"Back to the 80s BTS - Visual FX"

They had this kind of cardboard mock-up of one that says Back to the 80s that they had taped on there.
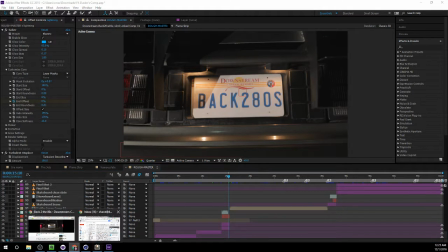12:43 Well, it didn't look that realistic, so Dustin and I had decided to
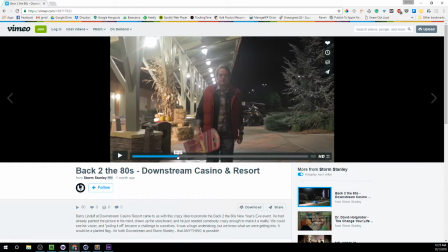12:52 render out a 3D version of this that kind of has a bump map on it.
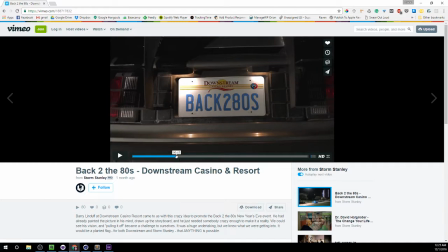13:00 Recreated the lighting from the car, and then I think Dustin and I kind of helped each other hand animate that just to give it that little bit more realism, you know.
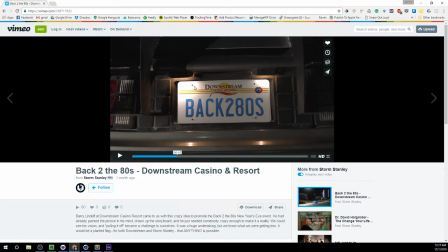13:12 And I say that, but then I look at this and realize, well, we didn't add any screws, so hopefully nobody sees that.
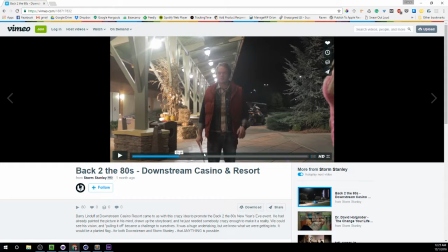13:22 All right, coming up here, take a notice here. Marty has a very flat-looking hoverboard. We didn't have an actual hoverboard prop,
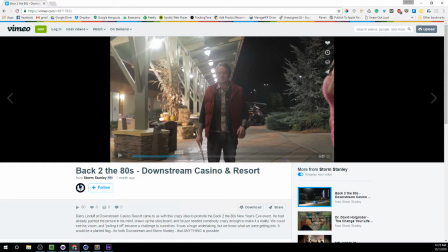13:33 so Barry and the team at Downstream had produced this kind of cardboard mock-up, and you'll see why I'm telling you this here in a second.
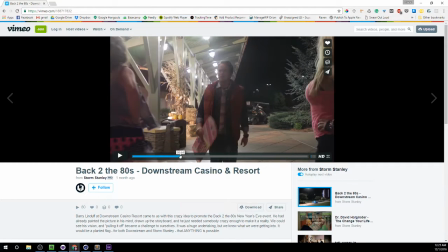13:42 But he's walking with that into the doorways.
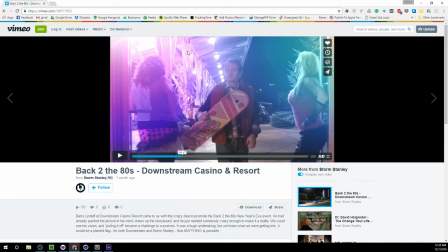13:46 This lighting here did not exist inside the set. We didn't have this lighting. We did bring lighting, but we wanted this effect of looking like there's really a big party going on.
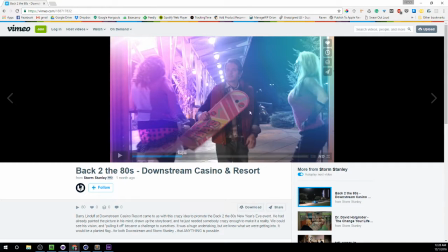14:01 And the problem with shooting at a casino like this is you can't just stop the casino traffic. People are in there, they're doing their thing, and you can't just tell everybody to stay out of your frame so you can film this.
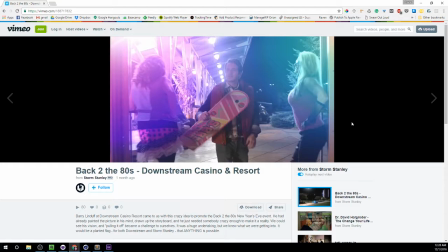14:16 They're there to spend their money, and that would just be stupid to ask them to inconvenience themselves for us to do this. So this took a lot of effort to get this shot pulled off. But these lights are basically just
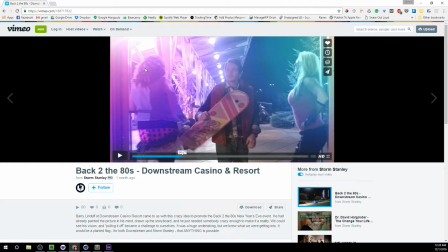14:36 adjustment layers with a gradient ramp thrown on there, and using that color vibrance plug-in to really make these colors pop. We kind of animate the opacity and the intensity of that with just some expressions that control
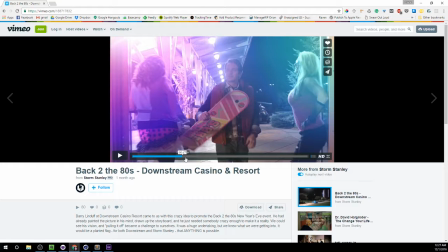14:53 how much of that effect is applied over a certain number of frames.
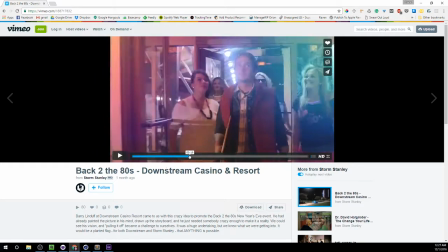14:58 And we just kind of have that making it look like we got the strobe lights going on and party stuff going on.
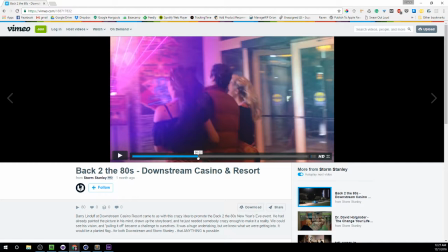15:06 Here we see these lasers. Those were not in the footage.
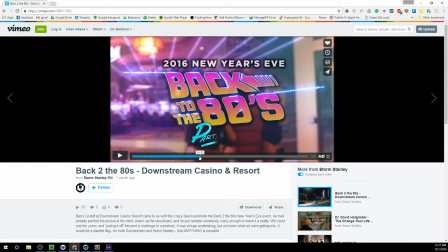15:11 We had to create those. Basically, I had created this complex rig using the saber effect that's going on with these lightning effects. I basically chained multiple of these together and used some expression controls
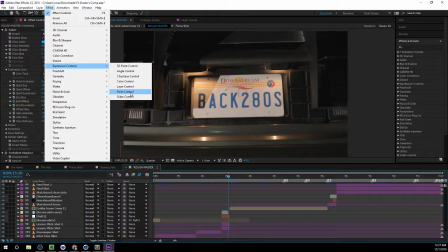15:31 and kind of, these sliders and point controls to kind of animate up and down. And, these lasers would fan out and, move up and down in a kind of uniform fashion. And then the colors were
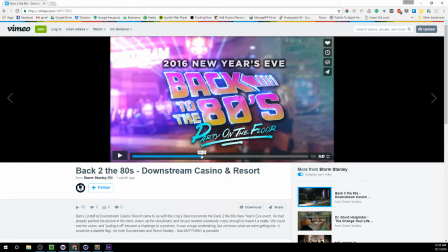15:52 animated as well, just to make it look like there was a lot more going on in the background than there actually was.
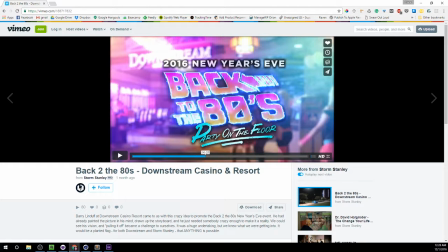15:58 We kind of blurred out the footage so we could bring some attention to the graphics here on the screen.
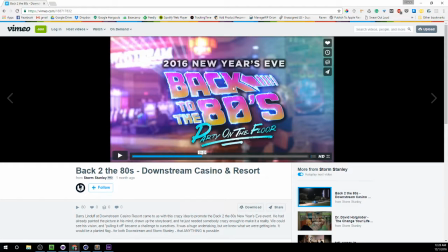16:06 Barry wanted it to look like, this lightning was shooting on and actually adhering to the graphics,
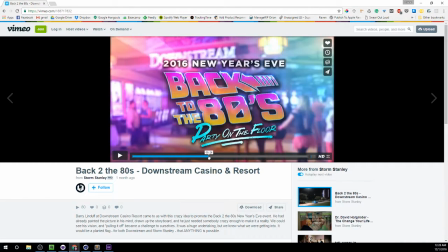16:13 kind of give that effect.
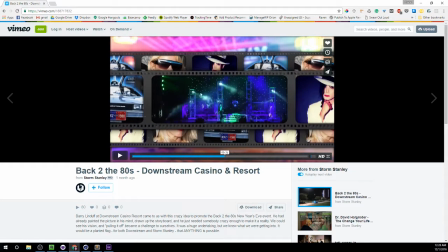16:18 Got this film strip thing here, pretty basic. It's just footage placed inside these masks.
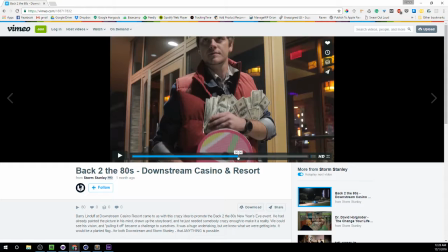16:28 Pretty standard stuff. Then right here we've got Marty leaving the casino. Pretty dramatic shot there. Looks pretty cool. Looks like he stole a bunch of money, but we see this flat looking skateboard again, or hoverboard.